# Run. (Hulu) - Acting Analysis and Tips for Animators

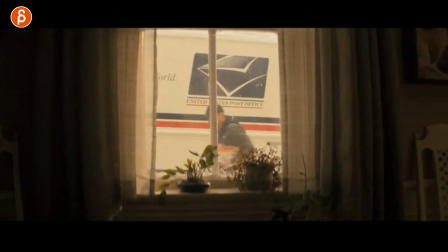461s
then you have that where she is gone and i like this a lot where it's kind of you have this moment of one you have the character i see this two
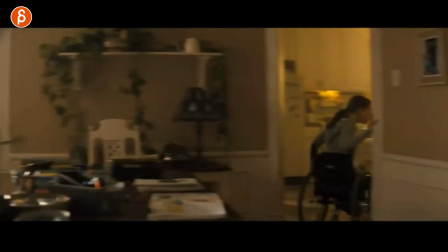468s
this is something that i really want three she is so excited that we pan where she's already leaving the frame to get
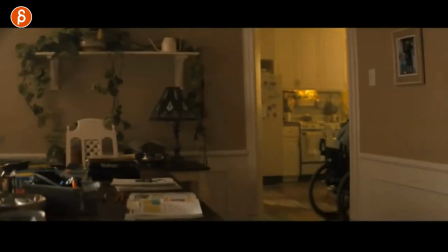475s
to the mail so this can be used in a certain way like this this is a shot by bryce mcgovern and you can see this in a scrub forward where
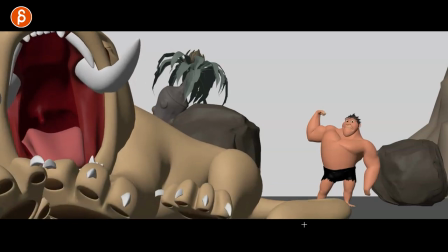483s
it's all about this reveal here it's got the i'm strong creature wakes up he realizes wait this is not a good idea and
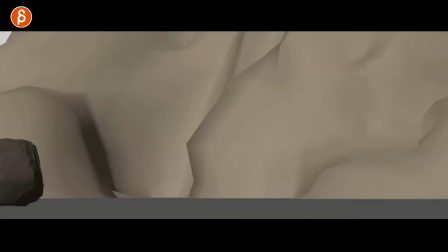491s
then we pan over to this kind of that idea of you can use an exit of a character so you don't see anymore where you have to
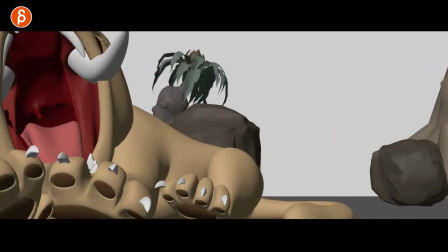498s
reveal the character as you follow with the camera and with that you can go into that joke where the character is really really far away just
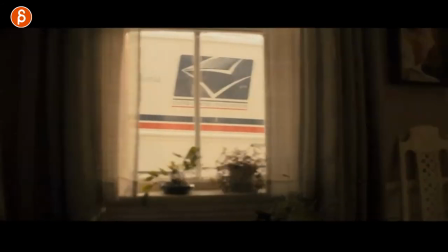506s
like in here when we see this and we pan over to show that the character is so excited we don't even
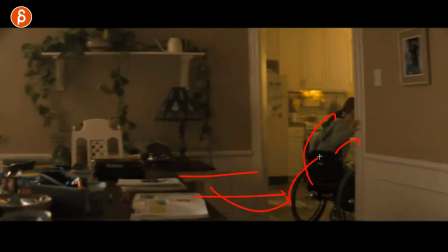512s
see that she is there turning around getting over it just re-emphasizes the moment of I'm there,
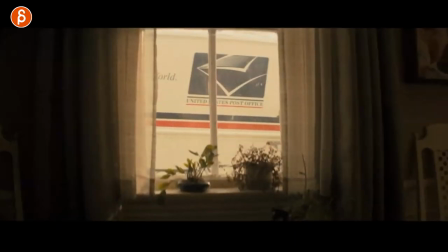519s
I'm there, I want to go. So if you are considering camera moves and reveals, I think this is really clean in terms of one,
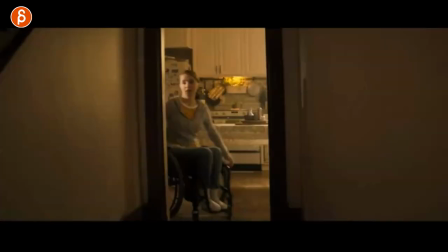525s
two, three, four, five, in terms of all the steps and the progression until a funny ending there. And speaking of which, now this is getting into spoiler territory.
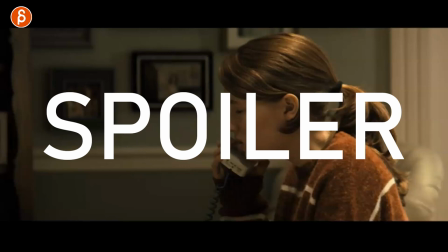533s
As I'm progressing now, all the things I'm going to show will reveal more of the story and the characters. So be warned, this is going to ruin certain things if you haven't seen the movie.
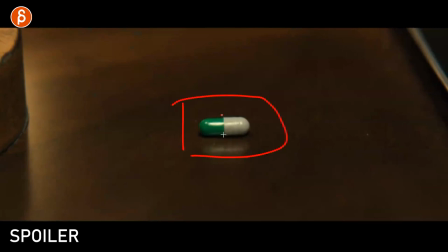542s
So she's on the phone and she's asking about the color of the pill because all she sees is the gray and the green and she asked what is the color and then instead of hearing the person on the phone saying what color it is it cuts to this they don't say red but
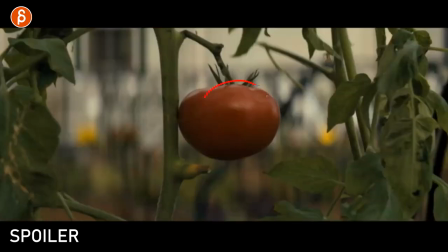559s
we know it's red because it's a it's a really nice cut where it's occupying the same space and it's a very bold color change and then we go to her
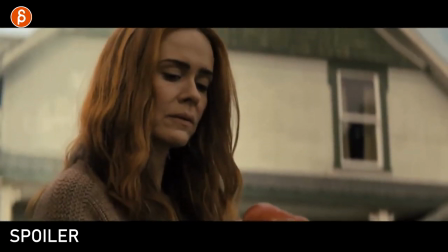567s
realize she is the one that's handling the color she's the culprit and it goes over to this where she dropped the phone we
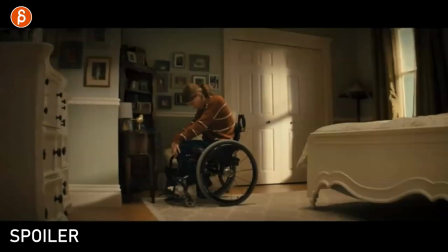575s
can hear the person hello hello hello and then it cuts to her being defeated i can't believe this again not that this is huge in terms of something you could use for your reel in terms of character animation but this movie just has a lot of really fun cuts and clear imagery with
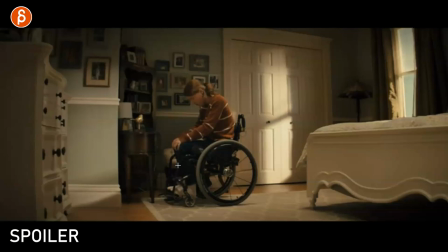590s
really clean single shots of props or characters again something for you to think about if you want to go beyond with your shots or you can do a short story for something in terms of composition and cuts but i wanted to show that because i like it and here's another one where this
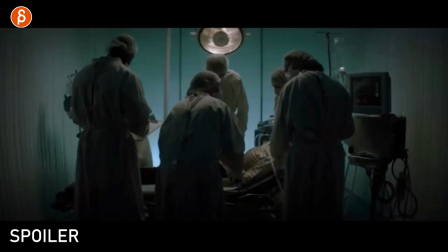602s
is the beginning of the movie where it will reveal the baby and then it cuts towards the ending of the movie where we can see her again is very very similar and as it goes forward it will reveal the character here again spoiler but something i wanted to show something i like a
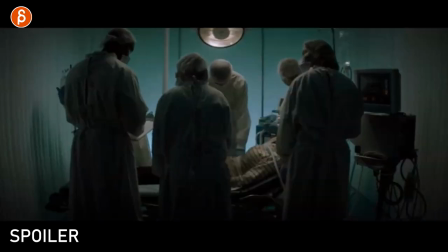617s
lot when we have repeat images or foreshadowing or a preparation whatever it is but i like that and the movie is full of that stuff
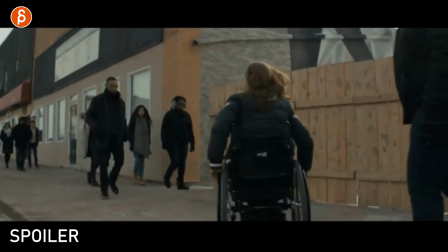624s
and one more so in this case she wants to figure out what the pills are so you can see this there's a lot of action she has to
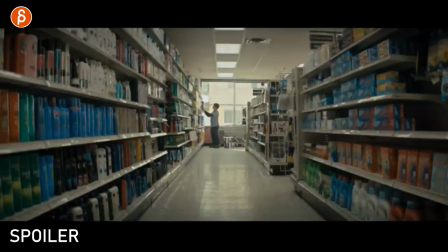631s
go through all the characters she's hurrying through all the crowds here and it's again something where we cut to mundane things it's kind of quiet and then reveal the character including the music which i think i can't play here but i love this it comes in a lot of energy there and as
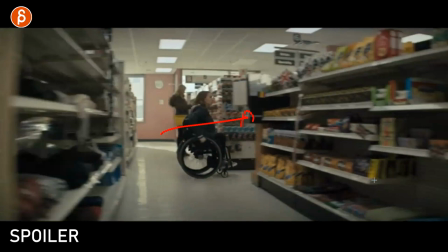647s
she goes through you can see foreground elements giving more energy she goes this way foreground element goes this way creates a lot of energy and then we can see
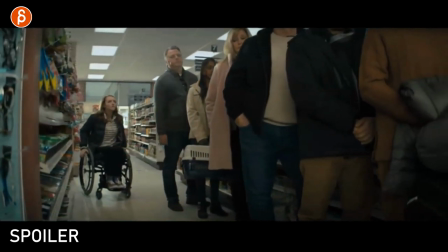656s
wipe reveal to a long line that makes her wait and again i love that it's like a big big element here that hides everything
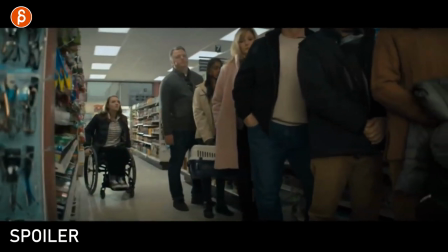664s
for a more extra push on the reveal i like that and then actually she realizes this is not a good idea you can see all
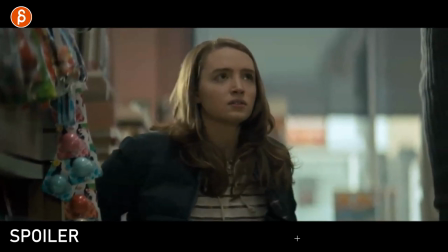672s
the the fluttering the thought process there you can see your eyes and the eye lids here lots of little half blinks oh man and to re-emphasize that
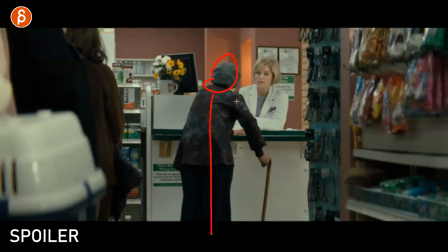679s
she looks we have the main character the main person here for while everybody is waiting she's on the cane here she's pushing on the cane it's just the imagery of this is an old person we don't see the face because this tells us enough the the hunched over position this with the cane
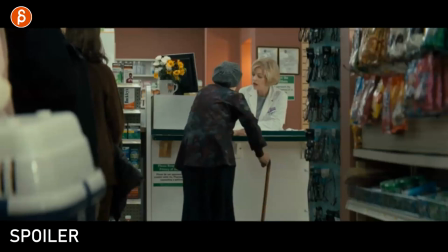695s
this is going to take a long time because this is an old person again a lot of really clear imagery right off the bat which for you again goes into this clear posing and silhouette you can see also the bright color bright color in terms of the white and in the darker color
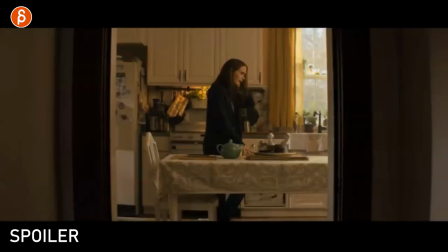709s
for really clean silhouettes i just love that again we're getting more and more into spoiled territory this is a great moment where we think she's on the phone right because she has her arm up here and she talks to herself I mean to someone right but she's talking she's alone and with that
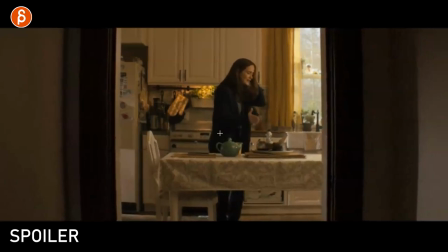725s
arm up we are thinking well she must be on the phone and then as she keeps talking
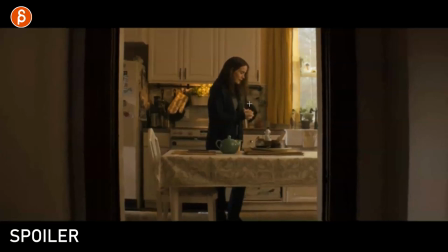730s
she does this and then she keeps talking too she realizes wait why does she keep talking
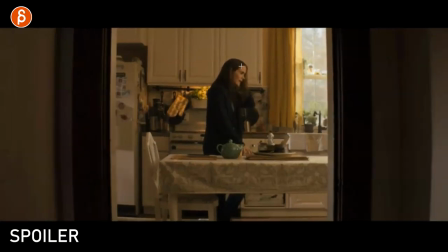737s
oh and then she does this and she's got the little face and it's the longest sequence but you realize that she
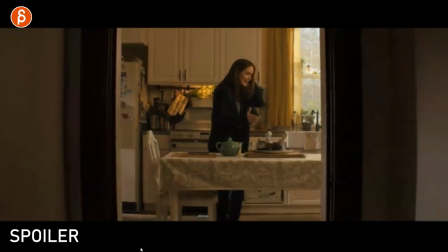743s
is rehearsing she's rehearsing what is she what she's about to say And that's such a cool moment. I love that. We as an audience, we were thinking, well, it must be the phone because she's by herself talking with that pose.
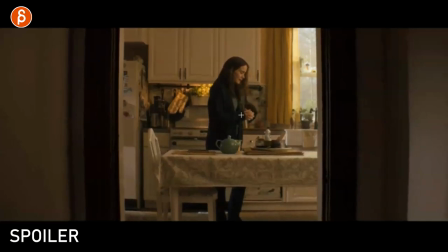755s
And then this change reveals, oh, she's actually not. Oh, she's pretending, she's rehearsing. More of a reveal of how far this character is going to go to do whatever. Again, I'm going to say too much spoilers, but this is really cool in terms of expectations,
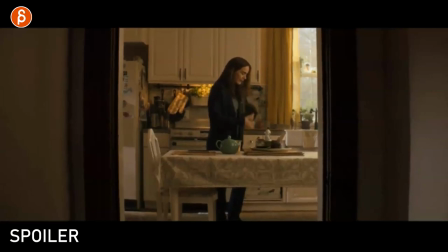770s
what the audience will think and how you subvert that and how you change that and how it changed the whole situation,
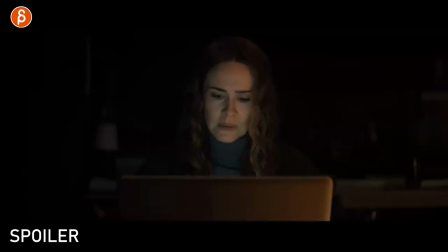775s
how it changes how we perceive this character just a cool little moment there this is a bit more traditional thing where this could be a kind of a gear change as a classic exercise in animation she's doing this as you can see like she gets frustrated and goes back and she is not
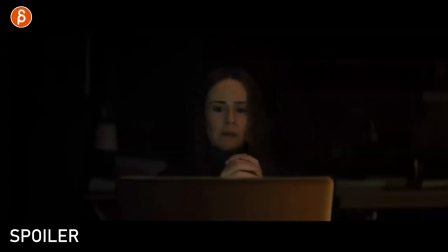790s
able to do whatever she needs to do on the laptop again not too many spoilers and this is a classic thing where she goes ah there's a lot of agitation right you can see head move over there arm move goes over there there's movement with the fingers like there's a lot of movement here right she goes back down moves over and now the arm comes back up here a lot of things and here's the contrast after
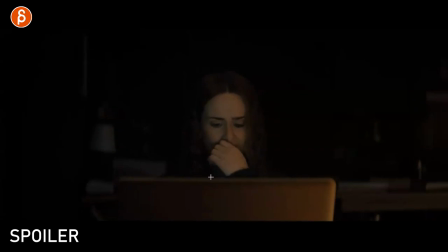809s
all of this you can see some movement in the hands eye darts then she realizes wait i have an idea and right there and that's the thing i want to show so if you have a thought process you can find a way to show contrast in
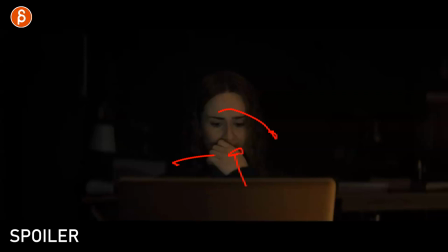824s
terms of i have movement head is moving body's moving arms are moving hands are moving fingers eye darts all that stuff and now you want to show wait i made a change bam stop all the movement now this might again this might be basic for more advanced animators but if you are doing this
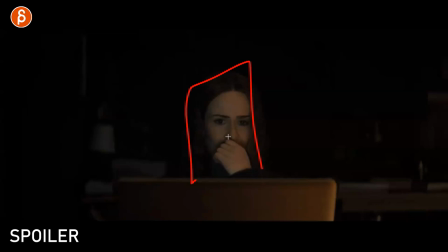840s
as a student think about that think about the contrast in posing but also contrast in movement because you don't see too much here in terms of legs or anything else all we see is this so what could you do to show that there's a change a change in thought so you have all
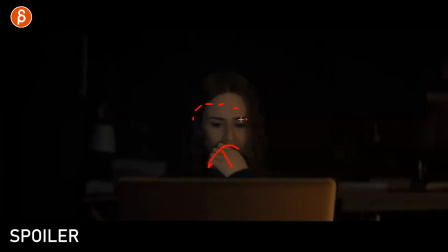855s
of that you can imagine she's thinking a lot and that is externalized in her movements and the hand moves and eye darts he's processing things a lot of movement and now i have found an idea it's a singular thought and that makes the character stop everything then you can see this oh blink
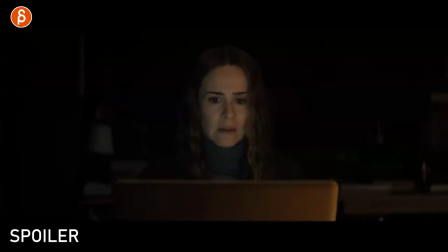871s
yeah i can do this slight progression and movement going forward to the laptop to do something else now we're really getting into spoiled territory kind of towards
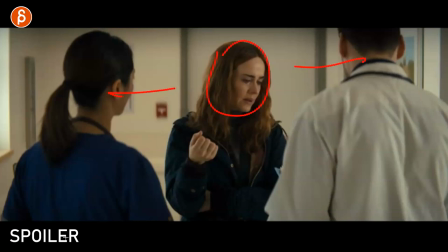880s
the end but she is talking to the doctors they won't let her to her daughter there's a bit of a problem and what i love about this is this whole setup
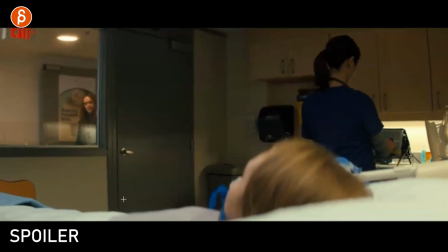889s
so she is there incapacitated here's the nurse and we can see the mom comes in at this point we know that she's
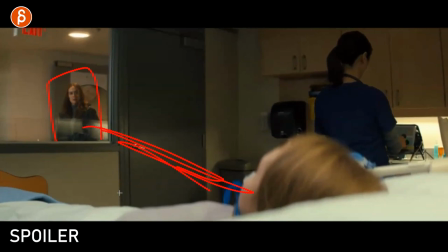897s
not a good person a lot of problems between these two so she comes in
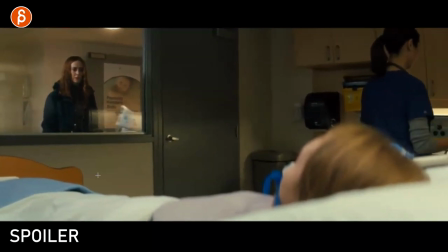902s
as the worried mother and that triggers quite a reaction
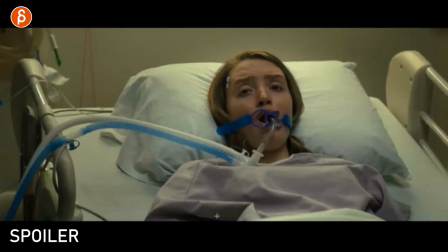906s
in the daughter but she can't do anything right she's stuck she can't say anything it's a horrible position to be in seeing that the dangerous mother shall i name it like that the dangerous mother is right there you can see that that reaction oh no no no and then i love this part this is why i'm gonna show it to you so she
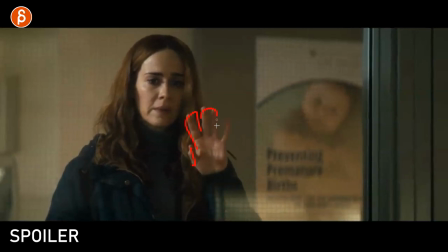922s
looks at the daughter and has that compassionate hand on the glass i wish i could help you and then you see the turn towards the nurse and it's almost creepy how she slowly goes eyes first over there but it's still a
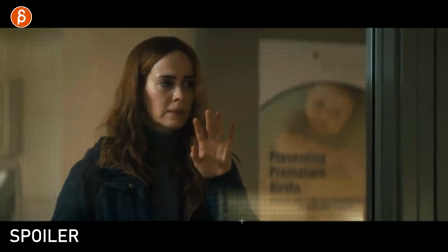940s
broader move with the head and then as she looks at that she realizes huh i can do this i love that it's almost as if her eyes are sneaking this